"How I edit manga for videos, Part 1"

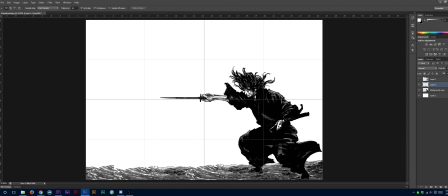[24:54]
This one here. Okay, let's do a little bit of a rough cut here. There we go. Okay, let's cut into there. Let's cut into there.
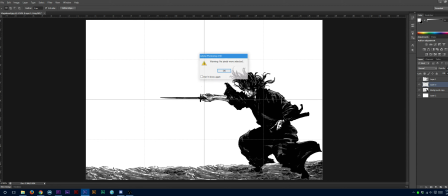[25:09]
That one seems a little rough there. Oops. Let's cut into there. Yeah, there we go. People can still see the whites here. But you know what? There we go. That's probably as good of a rough cut as I'll do for a vlog channel or whatever.
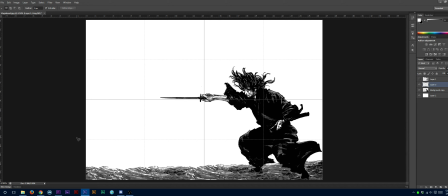[25:29]
I don't care. I don't care right now. Okay. You know, obviously this is the sort of thing that I would probably spend a lot more time on if I was actually making a video on Vagabond, but I mean, like, this is just for the purpose of why it takes me so damn long to make some
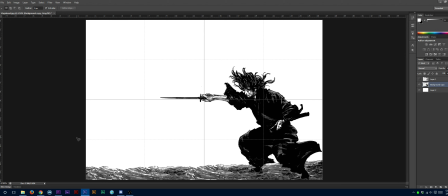[25:46]
jank videos or whatnot. So we've got the picture cleaned up here. The picture has been cleaned up. Let's get the canvas size properly set up here.
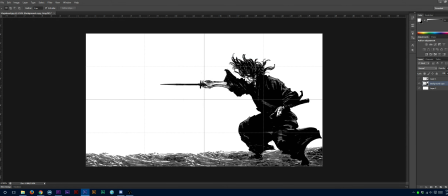[25:59]
Not 1300, but 1080. We got to do 1080. So now,
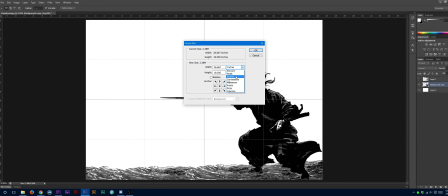[26:05]
did that shrink it? No, I shouldn't have shrunk it. Pixels. 1080. That should not have shrunk it.
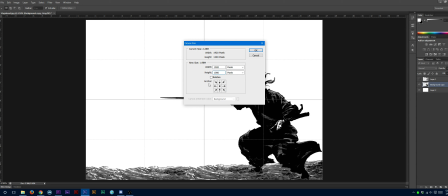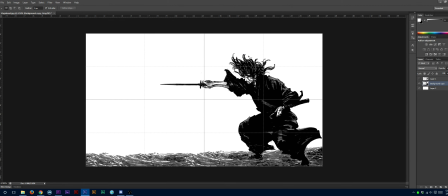[26:25]
I guess it just looks like, I guess it just looks more stretched out than I thought it would be, but, you know, whatever happens, happens, I guess. So now we've got the picture here.
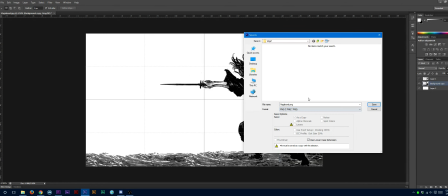[26:35]
I'm just going to save the picture. Now, I usually save this as a PNG file, so I'm just going to call this, I'm just going to call it 001.
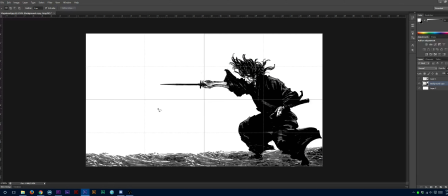[26:44]
I'm just going to save it as a PNG file. So now, whoa, wrong window.
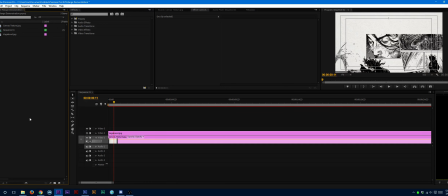[26:49]
So, oh, wrong window. So now we've got the PNG file here.
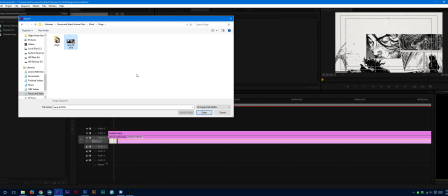[26:54]
And let's go into the vlogs. So we've got the file here.
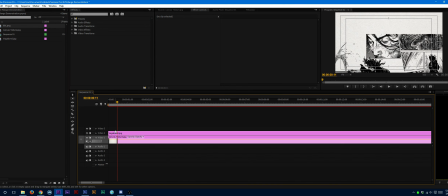[27:00]
So as you remember from like 20 minutes ago, we've got this.
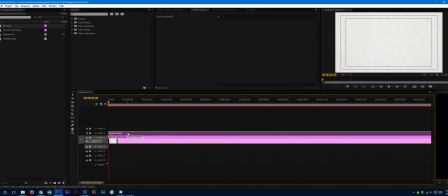[27:05]
So we've got this, and you know that's cool, that's great. But let's turn that layer off, and then let's put in sequence 1 instead.
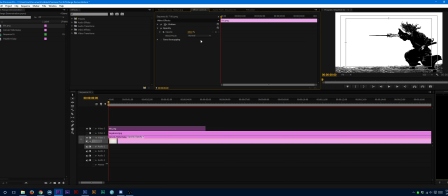[27:14]
So now sequence 1 is a little bit different now. Sequence 1 is this. So now we've got let's turn on multiply.
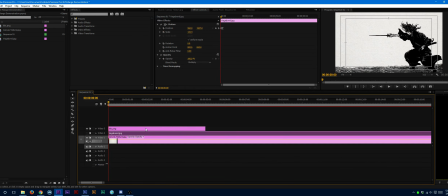[27:22]
So now we've got a slightly different one. I'm just going to copy and paste the attributes so it has roughly the same startup.
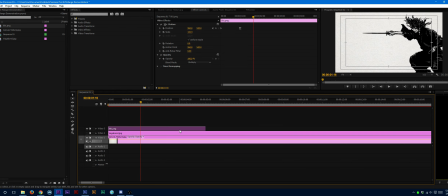[27:28]
So, oops. I brought that over.
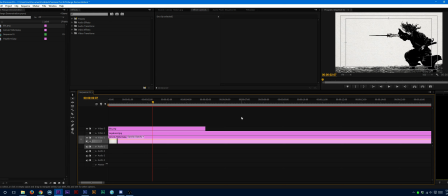[27:34]
So now we've got that. So now we've got that one there. So, okay, so this is a little bit better, I think,
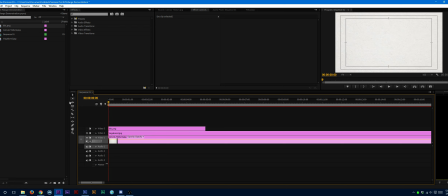[27:42]
because it doesn't look like it's so blatantly come from a manga.
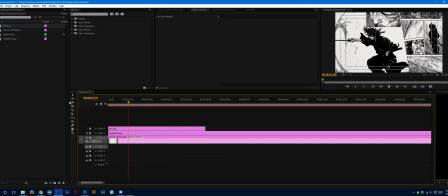[27:47]
So as you can see here, this one blatantly comes from a manga. And, you know, this is somewhat of a necessary evil if you want to sort of hit people with the full impact of the entirety of the sequence. So I use this a lot as well because I think sometimes the entirety of the sequence is itself very important.
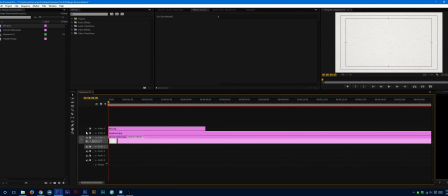[28:04]
But for instance, sometimes you just want to clean stuff up and you just want to focus on one thing.
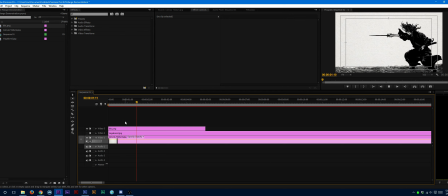[28:10]
So you can use something like this. If, however, you want something more than that, you know, if you want, let's say, you know, we've got a lot of empty space here. Let's put some stuff into there. So let's get some stuff into that empty space.
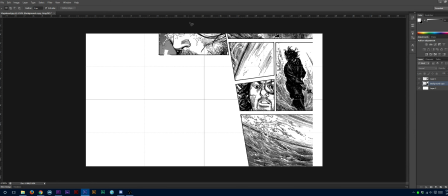[28:25]
As you will recall, we've got all of these awesome panels here that we can totally use. So let's turn this on. So let's
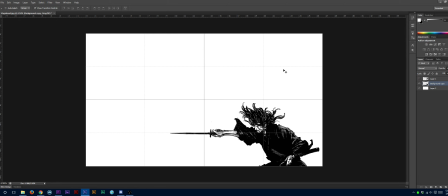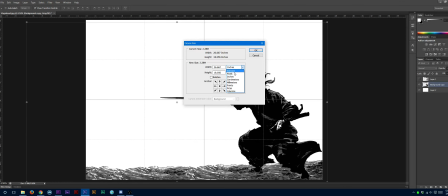[28:40]
turn this on here. Let's put the canvas size to 1080p.
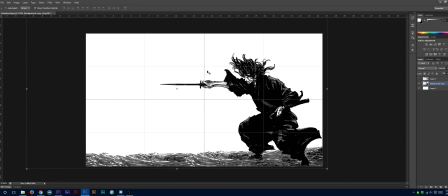[28:46]
So now we got the canvas size to 1080p. Let's move that up a little bit.
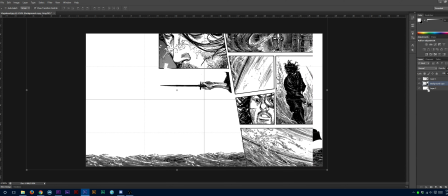[28:53]
So let's turn this thing on here. Why are these things moving? Let's lock this later in.
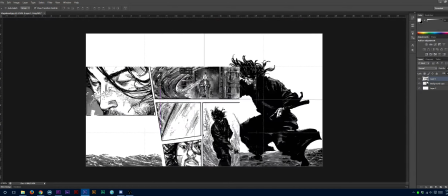[29:00]
Okay, so now we got a bunch of panels here.